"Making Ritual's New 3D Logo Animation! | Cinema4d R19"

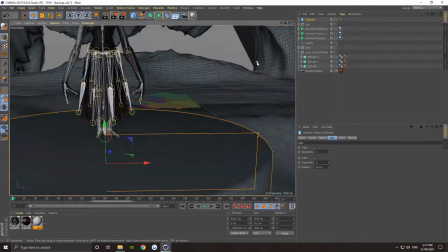So I got them to the same size as I had my little figurine. I probably shouldn't have scaled him up because that would have stretched out his
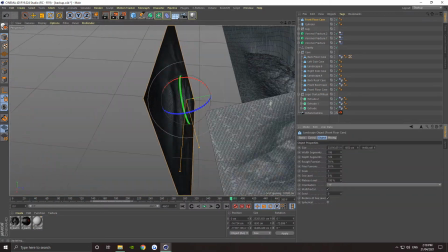polygons and everything, so he'd come out kind of a little bit less, high definition.
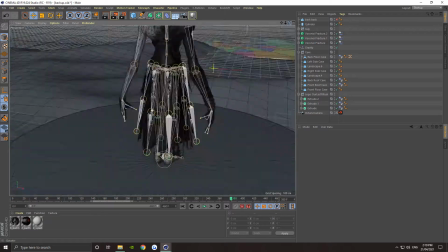Here I'm just putting a back on the cave, because I know that I'm going to have camera angles facing towards this guy.
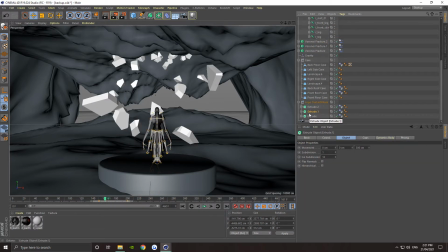This video is sped up quite a bit. I'm trying to fit it all into like a really short video.
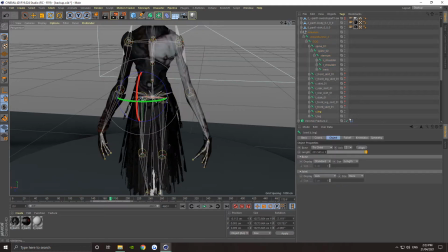Here we go, I'm just getting rid of all the bones that I won't need. There I'm just having fun breaking his back left and right.
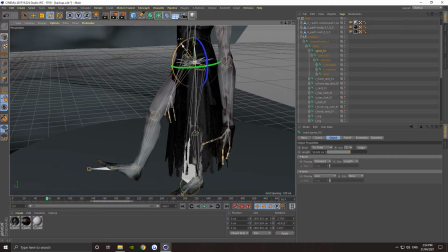And here I'm slowly trying to figure out what animations I'm going to have this guy do, and
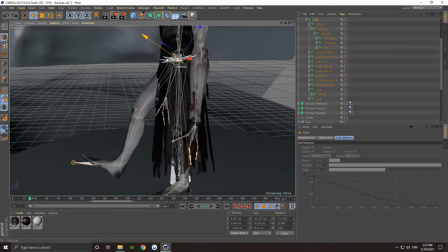trying to make him take a step forward, but I kind of gave up after a little bit. Just decided that was just too much effort.
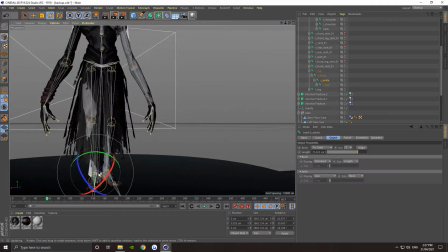We won't have him walk forward, and then I jumped off for a bit, and then jumped back on when I felt like I could actually,
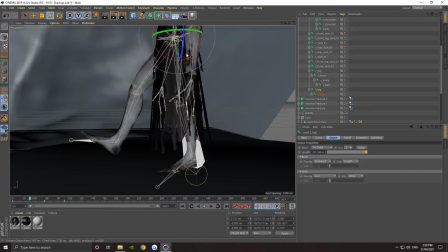when my brain was actually working a bit better. So it's just gonna cut to another clip here.
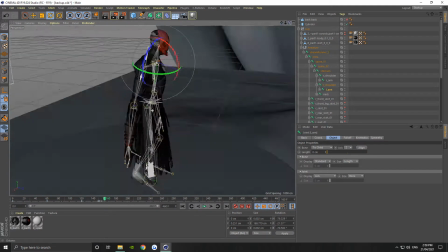So I stopped and I came back when I was feeling a bit more, I don't know, brain strong, a little bit less baked,
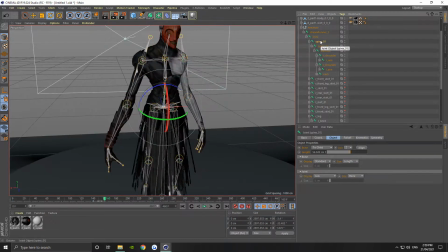and we started trying to get this guy animated. I don't usually animate my characters myself.
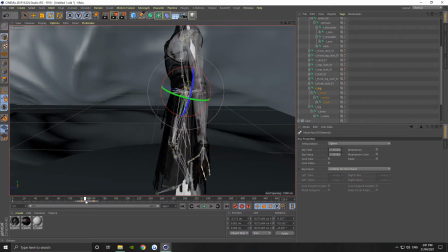I usually just grab something off Mixamo. But this guy was already rigged up, he was already weighted and everything, so I thought, why not, let's do it.
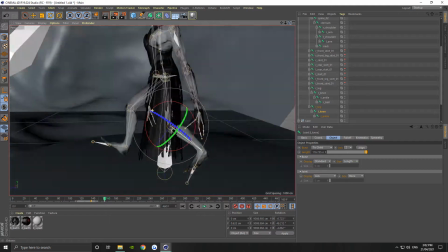And that just meant that I could get him to move however I want to. And I don't usually animate my own characters like at all.
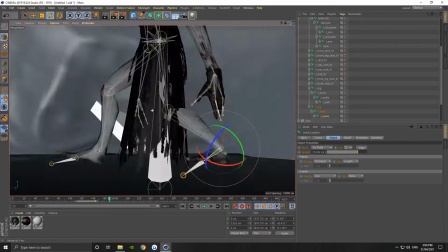It's very rare that I do. So it was a little bit of a learning experience for me to see how you make characters walk and this and that.
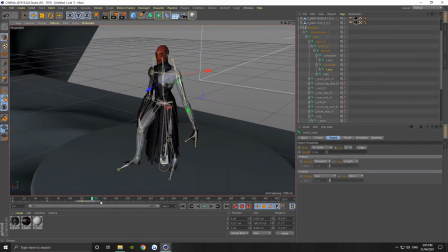And then I felt, well, at least I feel like I'm doing things in a very like old school way, you could say.
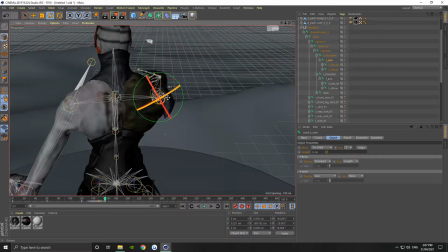I know there's a lot of plugins and things around these days that can help you animate your characters like in seconds and all that good stuff.
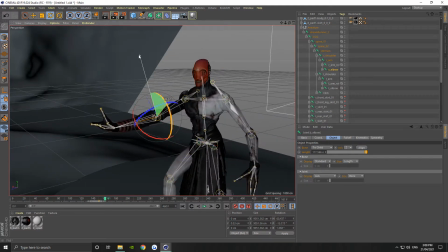And now I'm using Cinema4d R19.
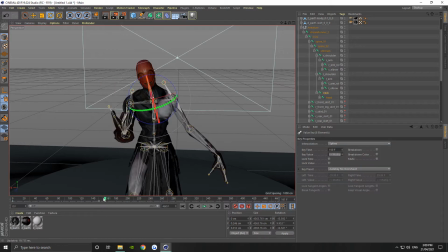I know that like R20 and 21 they support like Mixamo animations a lot better.
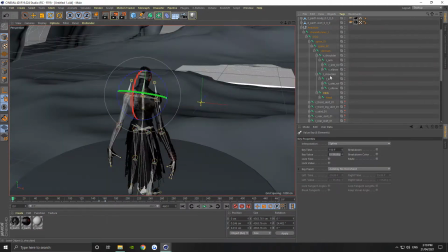But yeah, we're getting him animated, getting his arm up there, trying to get it all synced up to when the logo comes up.
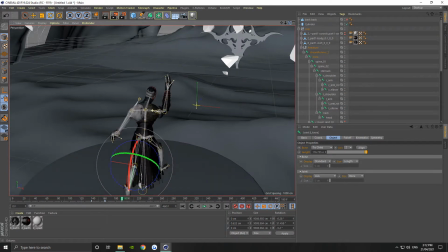He, you know, lifts his arm up, giving the appearance that he's, you know, using his ultimate power to bring it up, his nutty power.
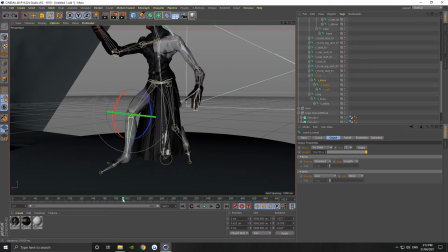I'm just making sure that all of his angles are right. I want to make sure that, you know, he looks like he's got a good stance going.
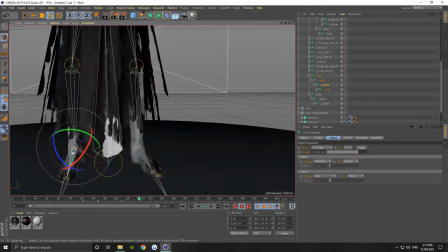I really focused on his neck and his head a bit as well, because he's kind of a creepy character with really, you know, creepy limbs.
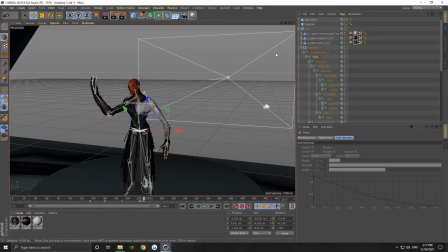So I wanted to give him a little bit of that head tilt going on, you know.
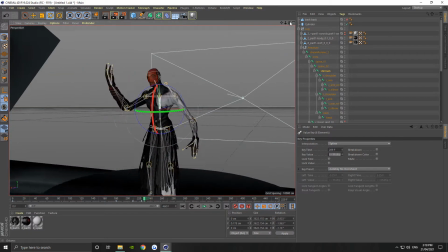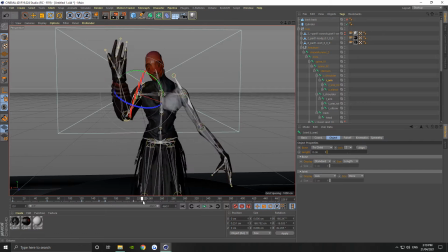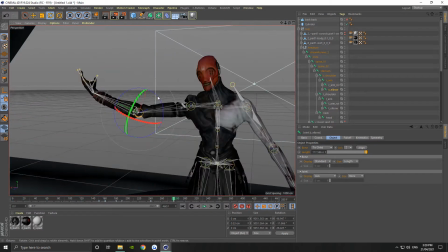Go. So we've got that first animation done where he brings his arm up and brings the middle of the logo up.
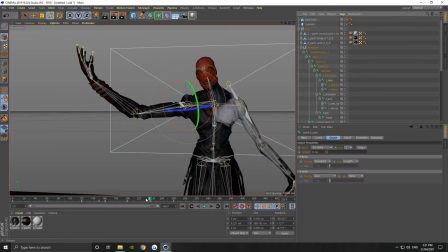Now I'm getting him ready to get into his next position where he brings his arms out and then smashes
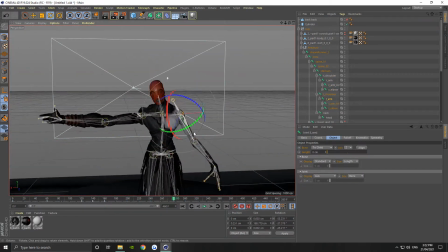his arms and hands together to bring the other two pieces from outside the cave inside the cave.
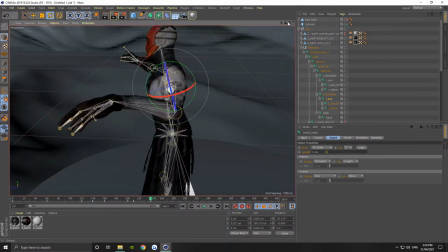I have on my second monitor as well my
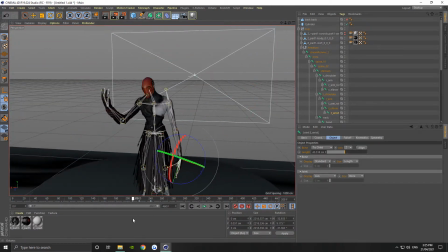Octane renderer live window preview fucking thing, so I could see what it all looked like rendered on my other monitor.
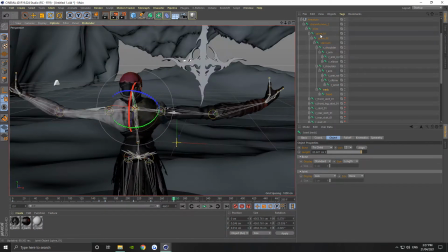You can see we're getting into the position we really want now, and I really wanted him to get that like a big lean back going, you know, like he's really powering up.
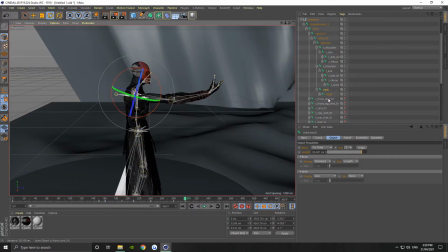Like you can see if you've watched the finished product,
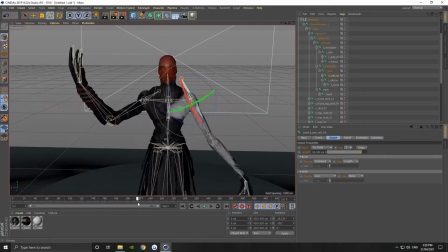I have him do like a huge like male grunt before he brings his hands together, and I think that it just worked so nicely.
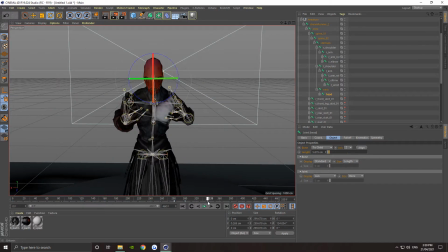It looks so brutal. You can see me trying to get his head perfectly.
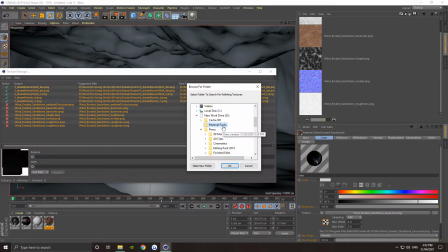You know, little previews, making sure everything's still working correctly. Man, this is going to be a way longer video than I thought it was going to be.
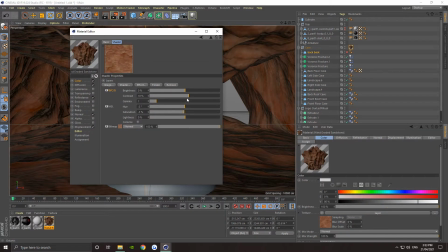And here I am finally trying to work out some textures onto the rocks. This is kind of what I first had in mind.